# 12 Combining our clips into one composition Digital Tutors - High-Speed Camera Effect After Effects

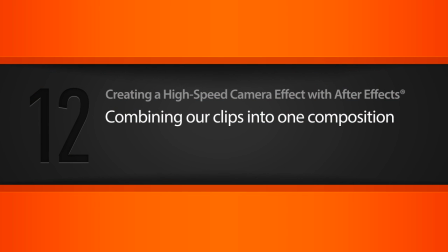In this lesson, we're going to pull all of our comps together to create one clip. So in our last lesson, we're able to finish up our third clip here.
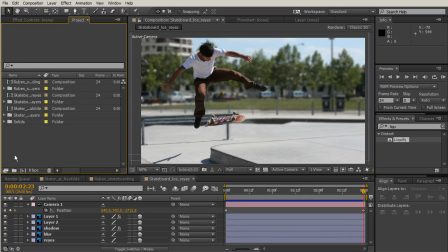And now we're going to come to our project panel, and we're going to click this little button to create a new composition.
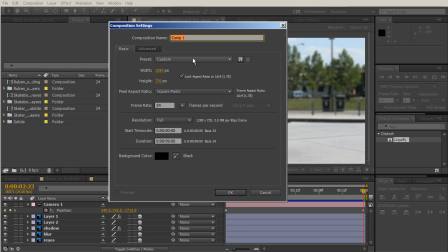Or you can come up to the top and make a new comp up here as well. This will be our main comp. And for our frame rate, 1280 by 720. And for our duration, we're going to make sure that that is 9 seconds. And let's just hit OK.
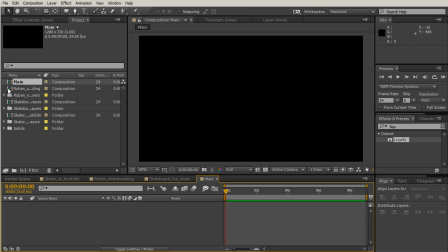So now we have our main comp down here. And we're going to grab our layers or our compositions and just drag them out. So we have the first one that we did. We're just going to bring that down and drop that out there.
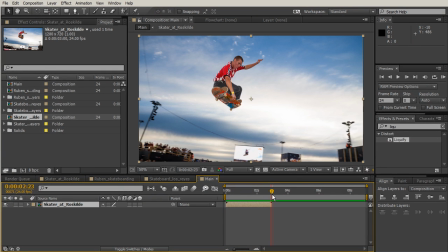So then we're going to go to the end of that, comp.
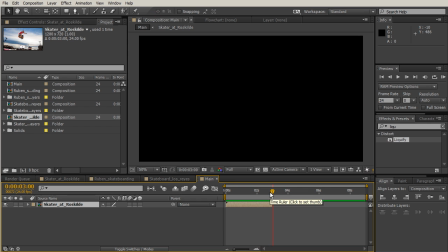And you can use your page up or page down just to kind of put your indicator right where it's supposed to be. That way, if you just grab the second clip, which is the Reuben, we're going to bring that down. If you hold shift, then I'll put it right where it's supposed to be.
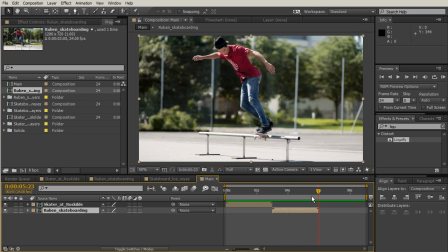And then we're going to go down to the end again, hit page down till we can see the black frame.
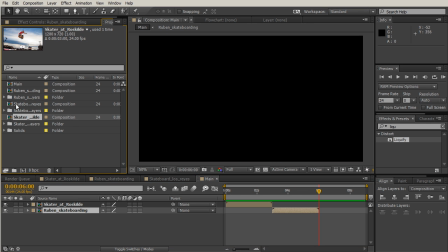And then we're going to grab the skateboard Los Reyes and bring that out.
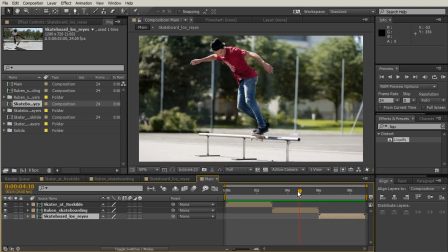Just hold shift. Just drop that right out there. Awesome.
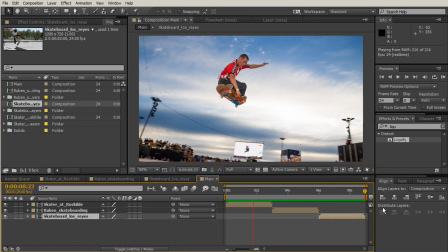Let's hit the zero on your keyboard and take a look at our RAM preview.
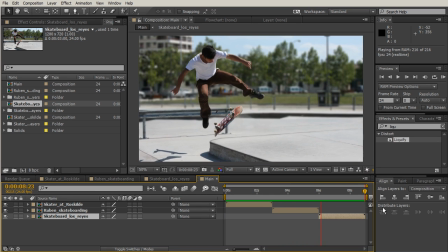So we have all three of these awesome clips running together.
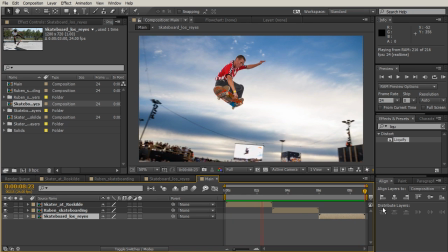And we're not going to have any kind of transition because now we kind of take away from that cinematic feel.
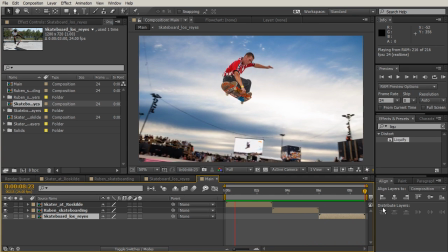If we had a transition, then it would feel more like a PowerPoint or something where they might start to second guess whether or not this is real footage.
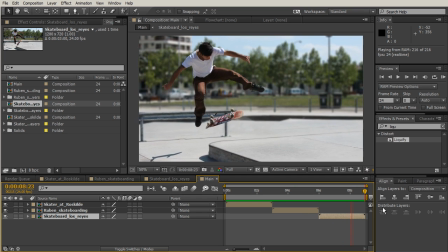And the whole point is to create this illusion. So everything looks great.
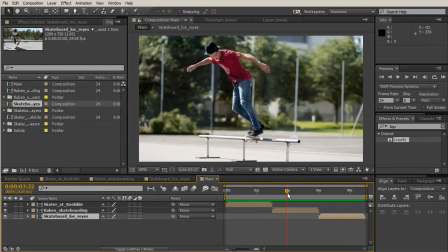Some things that we can adjust, though, are if we take a look at our saturation.
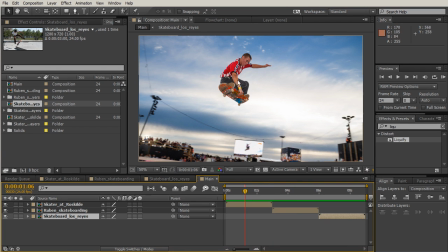So we have this layer here, his really red shirt, and it looks like that there's just a little bit of brightness and contrast that we can adjust for the rest of the clips.
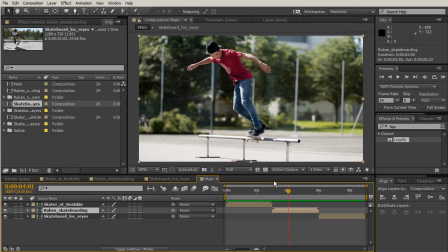They just kind of make them all match. So for the second clip, let's go ahead and we're going to go to our color, and we're going to make some adjustments here. So how about let's go to hue and saturation in our effects and presets.
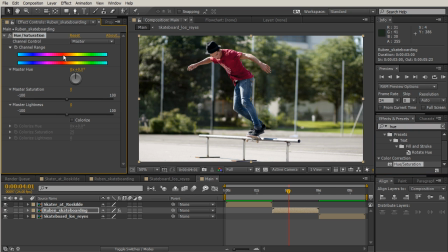So that is under color correction. We'll double click on that. And we're just going to bump up the saturation just a little, just to kind of match that other clip. So I'm only brought this up to about 17. And then when we compare them, they just have that same feel.
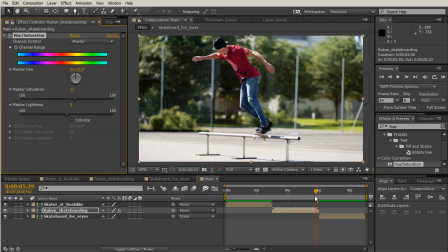And we're going to go down to this third clip. And let's select that layer.
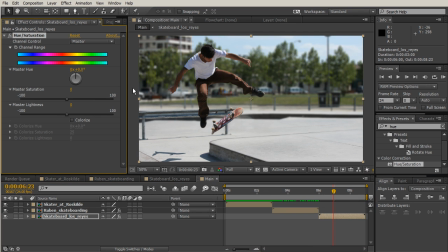And we'll double click on hue and saturation as well. And we're going to bump up the saturation for this one.
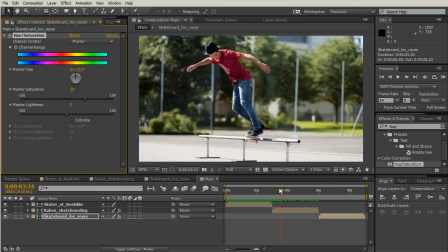So as soon as I do that, you can see that like it's really starting to look more like those other clips.
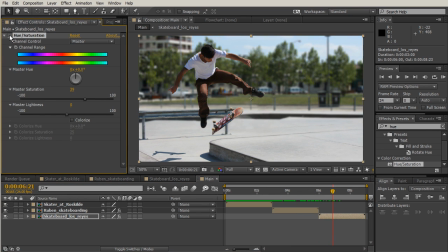Because without it, if you can click this little button, you can see like it was almost like brown in the background and with brown pants. So when we bumped up the saturation, then we're able to kind of really bring out the red in the pants.
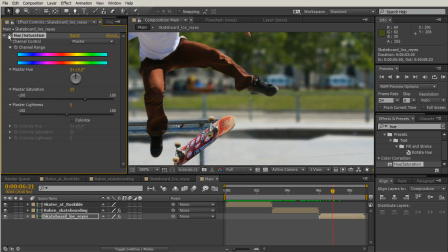And then you can see the skateboard here. When we turn that off, like that red really wasn't popping.
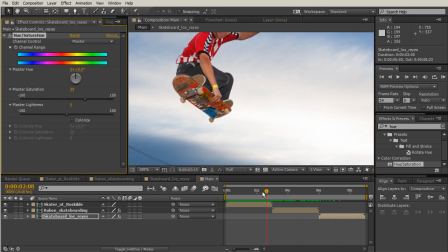But now that we bumped that saturation up, then it really matches the reds that we have in the rest of the footage.
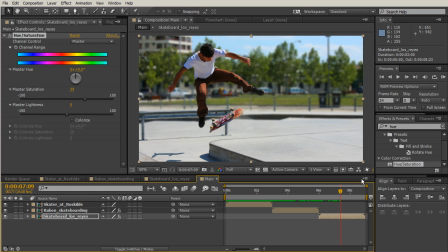Awesome. So now that we have our saturation bumped up and we have our clips all run together,
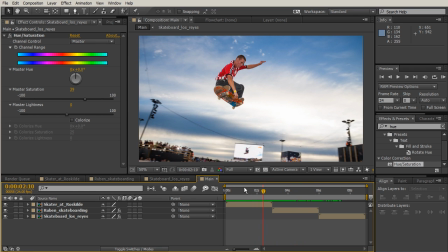then we can do one more thing that might help tie all these together. We can add just a little bit of a vignette just around the edges of our video.
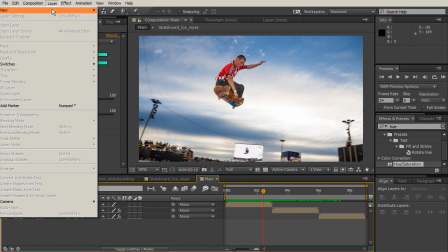So let's go ahead and we'll make a new shape. So we're going to make a new shape layer.
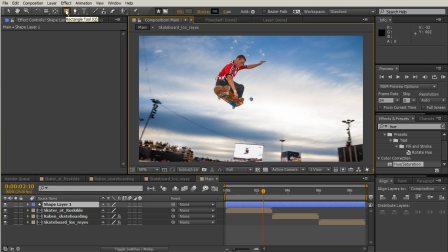And this will be a rectangle. So let's just double click on the rectangle to add that to our layer.
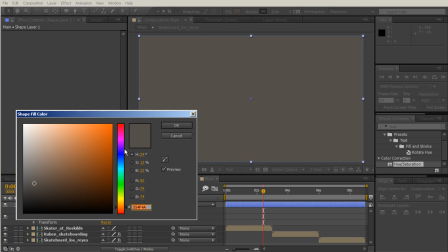But for our fill, let's make sure that is not brown. Let's make that black and hit OK.
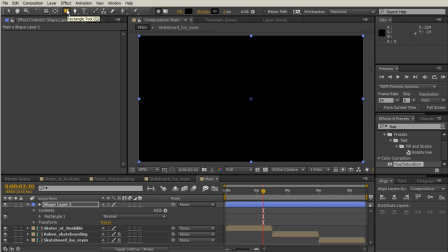And then we're going to grab the rectangle again. And this time, though, we're going to grab the...
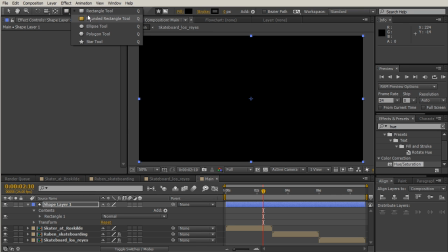Actually, you know what? Let's grab the ellipse. That's what we'll do. And what we want, though, to happen is that we want to create a mask when we add this. So that's this little button right here.
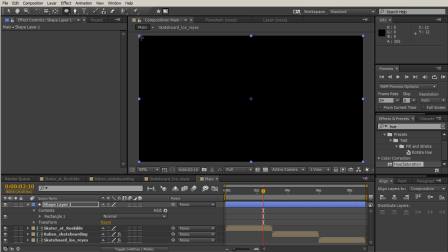So we have that shape selected, and we're going to come up to almost the corner, and we're going to go ahead and mask that out.
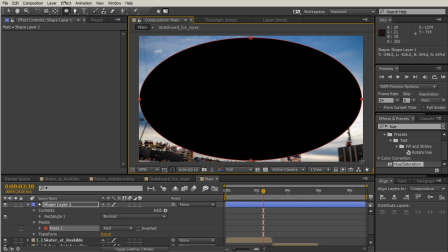And you're thinking, well, this is actually just a big circle oval thing in the middle. Well, no, because we can come down, take a look at our mask down here.
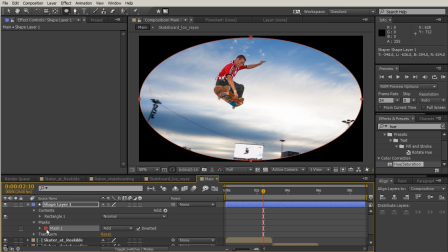You can see in that shape layer, and just hit inverted. And then we're going to open up that mask, and we have this mask feather that we can adjust
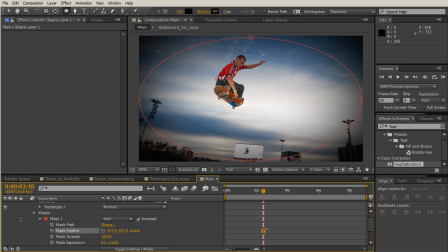about like that. Maybe a little less, so about like that.
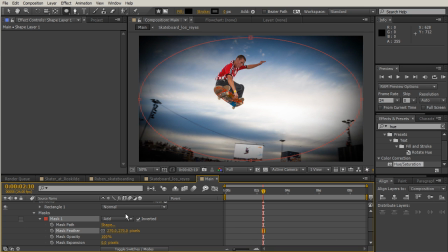And let's just take our blending mode for that layer.
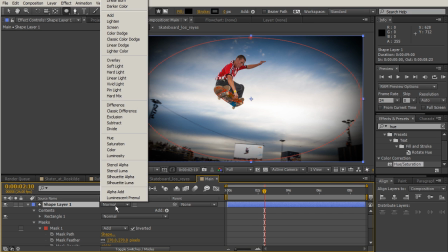So you can toggle that switch. We're going to turn that to multiply, which is a little further up than you can see.
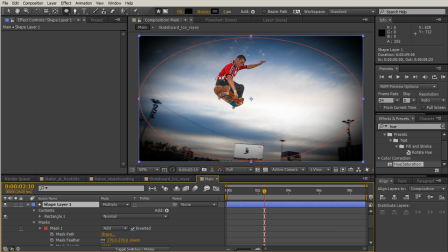So I'm going up, and then almost to the top, there's multiply. But I'm going to take that opacity and bring that opacity down.
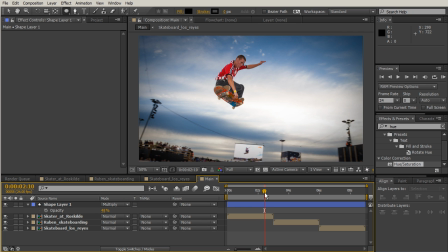So it's just the edges that I want there to be just a little bit of a vignette, just to kind of tie all these three together.
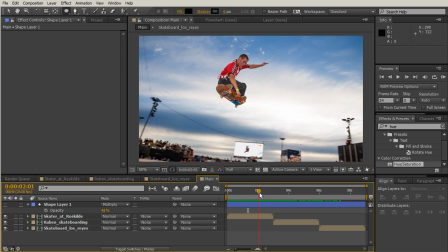And so you can see when I turn this off, the vignette off, that, I mean, it still looks great.
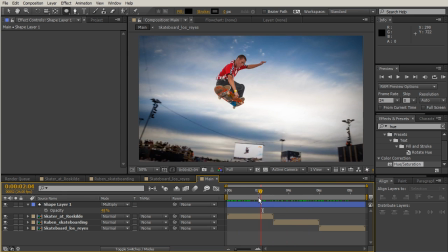But when I turn the vignette on, it's just something about the cohesiveness of now these three clips just look like they all came from the same place.
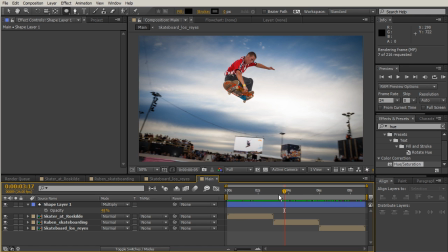So now let's go ahead and take one more RAM preview and just really enjoy this awesome footage that we've just made.
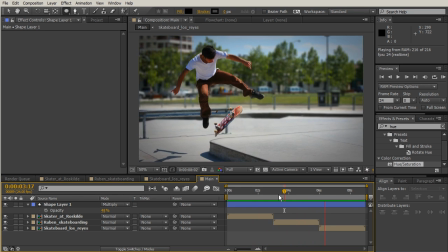Totally believable. Someone might think that we have like super awesome camera that we're able to create these high speed clips with.
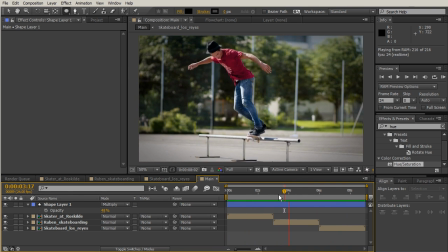But in reality, they're just photographs that we took and we're able to add these effects to.
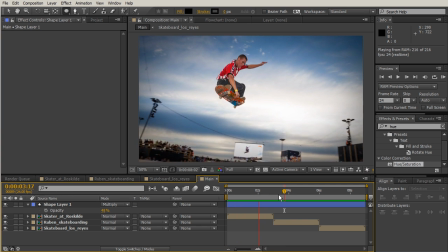So that brings us to the end of this lesson and the end of this course. So I hope that you've enjoyed working with these stills, and you know, you can see that there is a lot of work that you might have to put in as far as pulling these images out of a still,
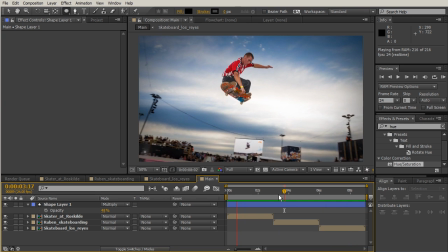just to kind of create that illusion that the background is a nice solid piece and the able to create that movement.
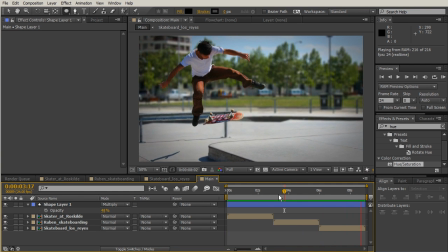And so I hope that you're able to take these principles and use them in your own projects to create some awesome high-speed looking footage.